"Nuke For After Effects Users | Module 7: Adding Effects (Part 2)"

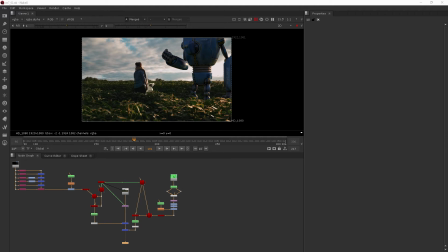In this clip, we're going to be working on some color correction. So most of our shot is, you know, really as it should be. This robot was designed and lit with the intention of being put into the shot, but the dog was not, and he still looks a little odd.
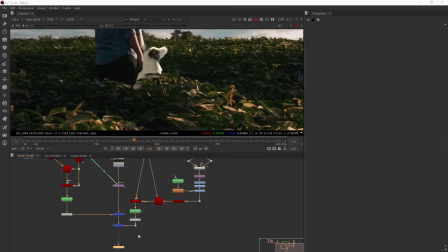So I want to go in and start to play around with what's coming out of our scanline render for that dog. So I'm just going to come in right after that pre-mold and start working from there.
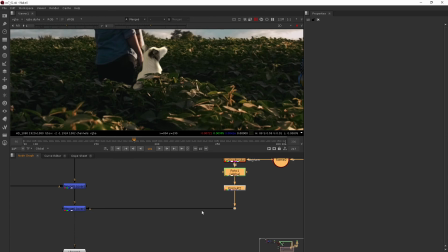So we'll kind of pull this over here. Now we've got a little bit of room. So I'll add my first color correct. And for this one, what I'm wanting to do is just kind of take the darkness of the dog down.
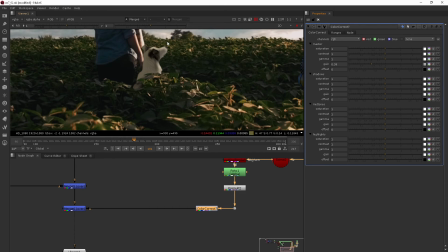And this is going to kind of take him and just make him feel like his brightness isn't being overdone like it was before.
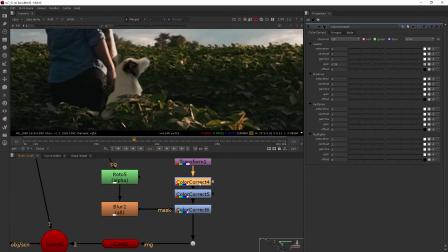And then I'll go back in over here. Let's see which one this is. This is the one where we kind of have him gained down a bit. Actually, we want to do the one where it's going into the mask,
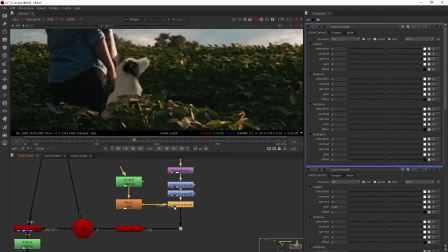because I still want him to be a little more bright in those areas there. So we can continue to gain this up. Let's try a little bit brighter here.
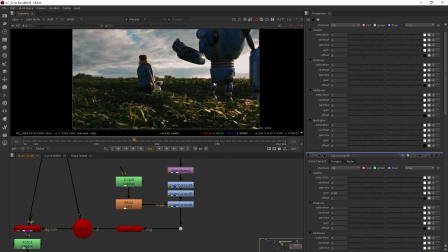So now he's getting that really nice hard light on the front,
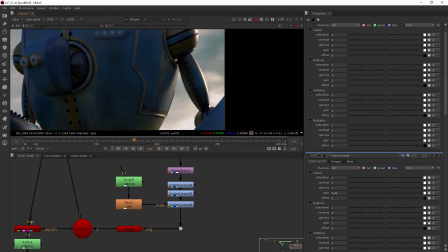the same way that the robot is getting it on the edge, where it's almost completely white.
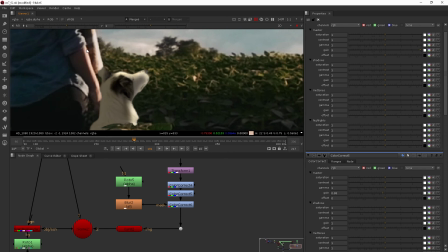And the girl is getting that as well. Now you'll notice that on the girl's lighting, it's a little more golden.
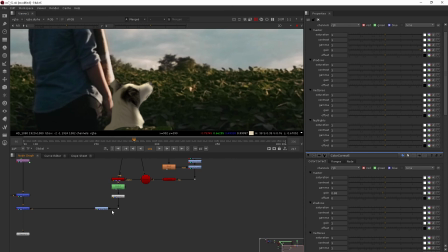So we probably should change that temperature a little bit for our little dog. So I'm just going to come in here and we'll add another color correct and just kind of overall give it a little bit more of that yellow feel.
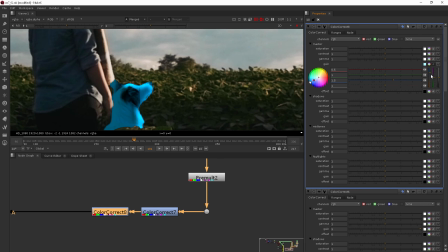So you see, if I push it up, we go blue, down we go more yellow. So I just want to go a little bit in the yellow direction, not too much.
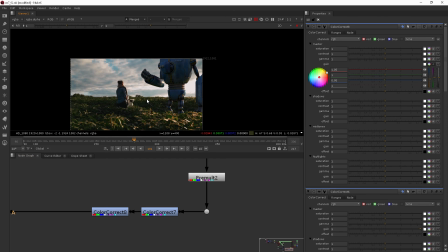Great.
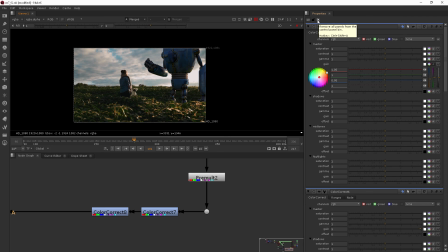So that's really helping to color correct the dog to feel like he really goes in this shot. Now, grading we may do a little bit of later on, which is sort of another type of color correction.
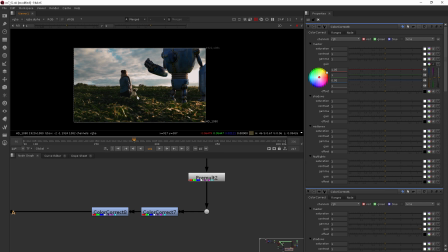A lot of times you'll grade two shots to go together, and we're really only working with this one shot. But you can also do what's called a creative grade, which we'll be adding on a little bit later once we get a few other things in place.
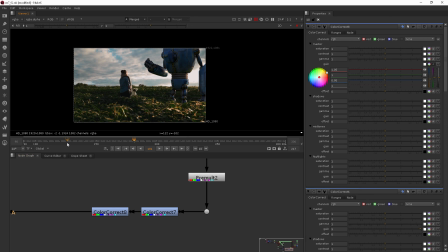Now, something that I think we should probably consider adding is going to be a little bit of motion blur. So let's go ahead and talk about that in our next clip.